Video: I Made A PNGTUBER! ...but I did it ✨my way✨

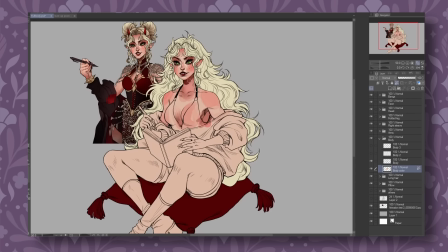(8:12)
And I did these the exact same way I did in the thigh up version, and in fact, color picked them directly from that version.
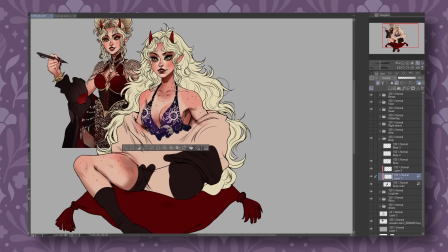(8:18)
Nothing too fancy going on here, just generally trying to make it look good and add a little bit of depth here and there.
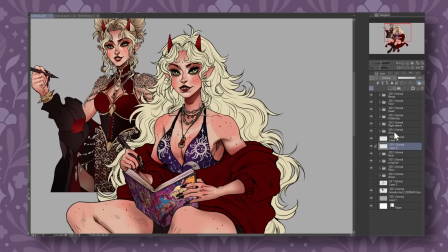(8:24)
But the real fun began whenever I decided to add some intense blue rim lighting,
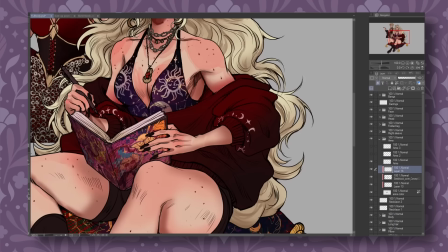(8:28)
and because I haven't quite kicked my masochistic tendencies, I decided to add a 3-frame loop on the rim light as well.
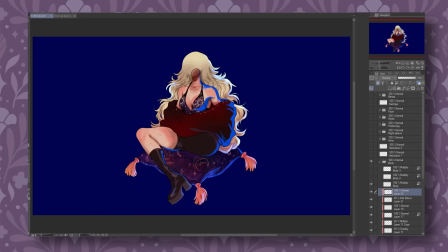(8:34)
This again, fortunately, was not as bad as I thought it would be, especially since I chose kind of a painterly simplified style for the rim light.
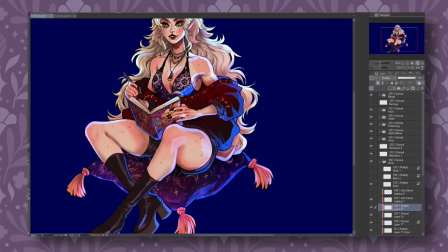(8:41)
Once I was done with that, I also complemented it with some simplified cell shading on a multiply layer.
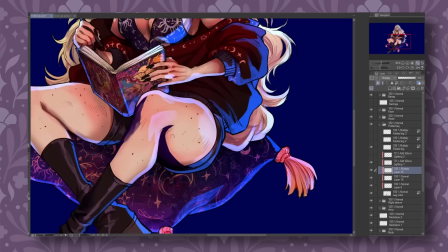(8:46)
When the cell shading was done, I also went back in on that locked multiply layer and added a saturated terminator at the edge of all of the shading.
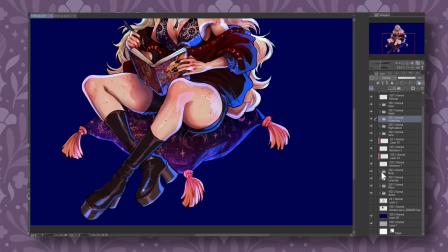(8:54)
It tends to add just a little bit more life to cool tone cell shading. And once I was finished with the shading, I went in and began drawing different mouth shapes for lip syncing,
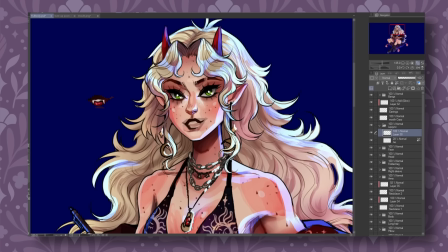(9:02)
which, sorry to disappoint, is not a technique that I ended up using in the final model for this. I originally toyed with the idea of doing some lip sync in the editing stage and immediately decided
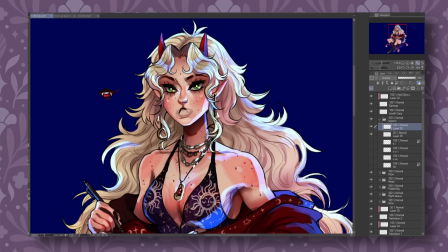(9:12)
not to upon trying it because it is way more trouble than it's worth to do manually.
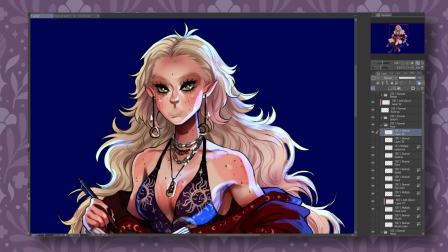(9:17)
That's a pipe dream I'll have to return to whenever I actually try rigging a VTuber model. While I was at it though, I did move on to drawing a bunch of different expression combinations, mostly just drawing various eyebrows, eyes, and mouths that I might need for different expressions, along with a couple of different iris positions.
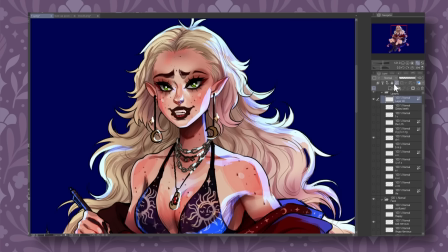(9:32)
And from here, I should be able to use these in combination to create a bunch bunch of different expression variations.
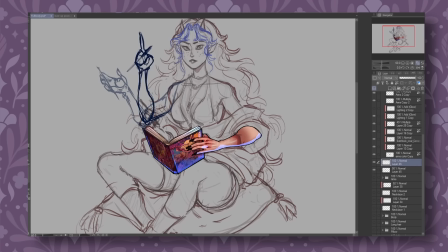(9:38)
Near the end of working on this model, I decided that the arms didn't have enough movement just being in the static position holding the pen in the sketchbook,
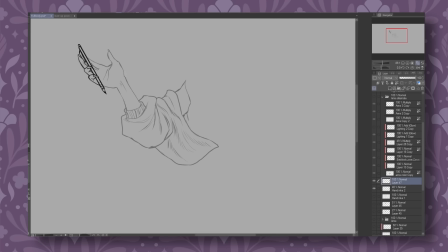(9:45)
so I decided to draw out a couple of extra hand gestures so that she could have just a little bit more emotion with her hands. I personally talk with my hands a lot, so it feels very fitting.
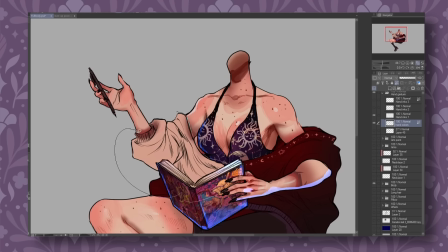(9:53)
I did one variation where she's holding her hand out with the pen still in it, and one with her pointing while grasping the pen,
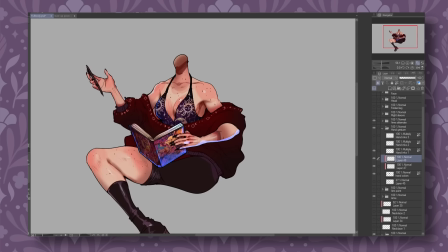(9:59)
and I feel like these three modes together give some pretty good gesture variation, but I could always go back in and draw a few more in the future if I really want to.
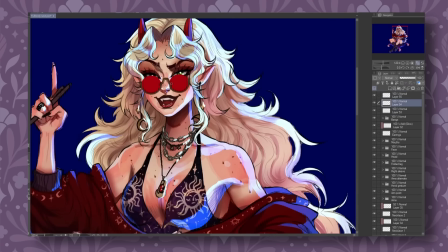(10:07)
Near the end, I also completely forgot to add my sunglasses to the model, so I quickly took care of that, and now that the full body model's finally done—
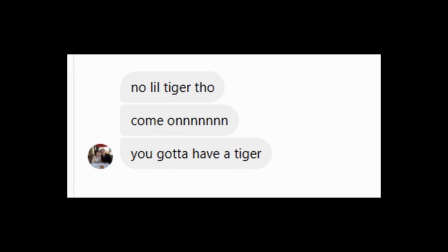(10:18)
Oh, yeah.
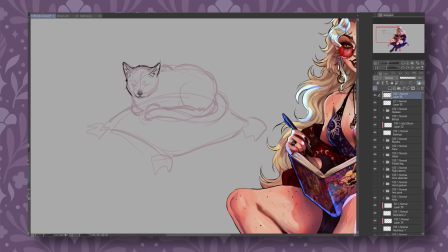(10:24)
I really cannot believe that I didn't think about adding Tiger whenever I was working on my concept sketches,
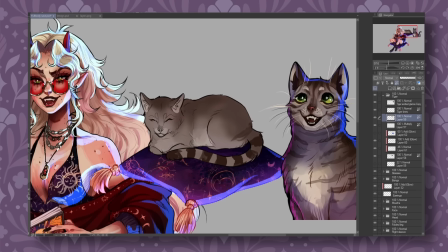(10:29)
so I quickly went in at the end and added her floating on a pillow in loaf mode in all her executive producer glory.
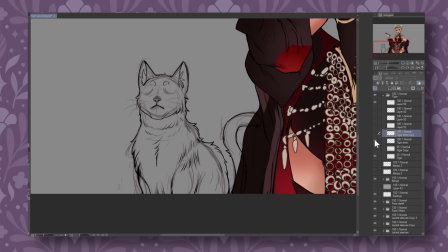(10:37)
And getting back into finishing up the thigh-up model, first it was time to deal with the egregious exclusion of the executive producer on the first draft,
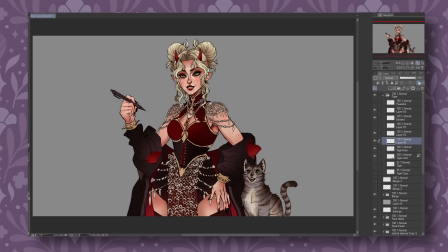(10:44)
so I started by sketching out and coloring in a few different expressions of Tiger so that she can emote right along with me. I also added in my braids since I had neglected to do that the first time around. And I also added in another hand gesture to give the model a little bit more expressiveness.
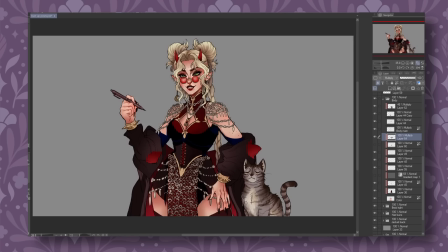(10:58)
Then it was time to add a little bit of shading. I did this just with very basic cell shading and a little bit of blending here and there. Again, I did this individually on each layer, and I also went in individually on each layer and added in some blue rim lighting to give the model a little bit more depth and color,
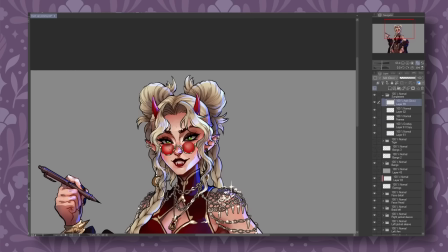(11:14)
along with some subtle magenta lighting on the left side. Finally, it was time to add in expressions like I drew on the full body model.
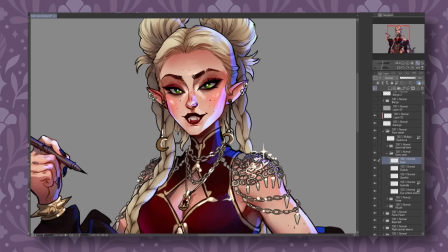(11:20)
I redrew similar eye and eyebrow combinations to match the range of expressions that I did on the full body model,
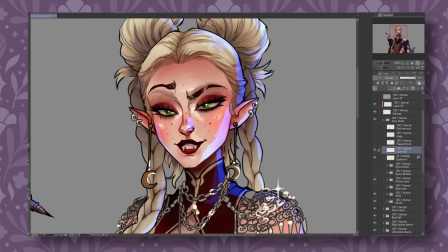(11:26)
but then since both had a similar head angle, I just copy pasted all of the mouths that I drew on the full body model onto this model,
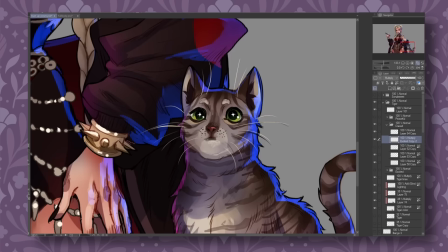(11:33)
manually repositioned them so that they would look decent enough, and thankfully that did the trick because I did not feel like redrawing all of those mouths again.
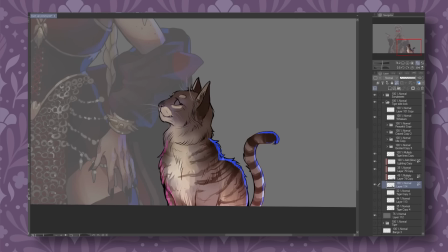(11:41)
Finally, I added a little bit more expression range to Tiger, including a head turn, and with that, my thigh-up model is done, except wait, no, it wasn't, because I forgot to redraw the other frames for the rim lighting to give it a similar jitter effect that I did on the full body model,
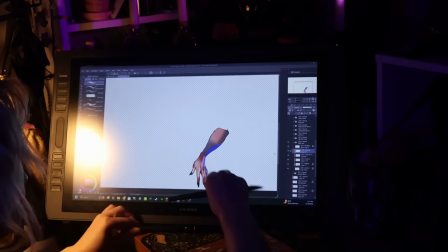(11:54)
so I ended up going in later and finishing that up, but thankfully it didn't take too long.
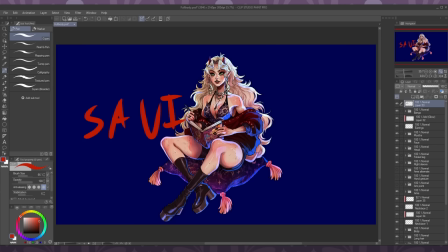(11:58)
Now that the art is completely done, the next step is to export everything, which is a process that takes quite a long time.
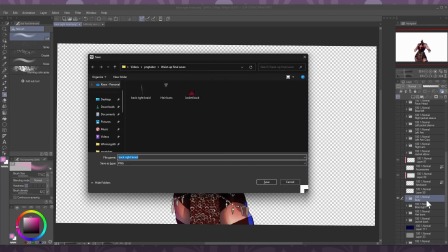(12:04)
I saved pretty much every section of the body as individual PNG files so that I would have as much control over it in the editing and compositing process as I possibly could,
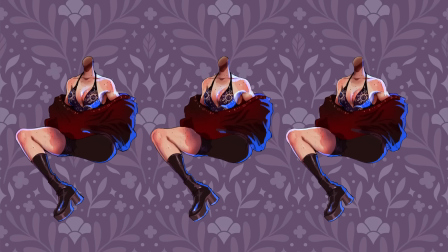(12:13)
and this meant 3 times as many files for the full body models since I animated the lines for them 3 times, and I also gave the lighting a 3-frame jitter.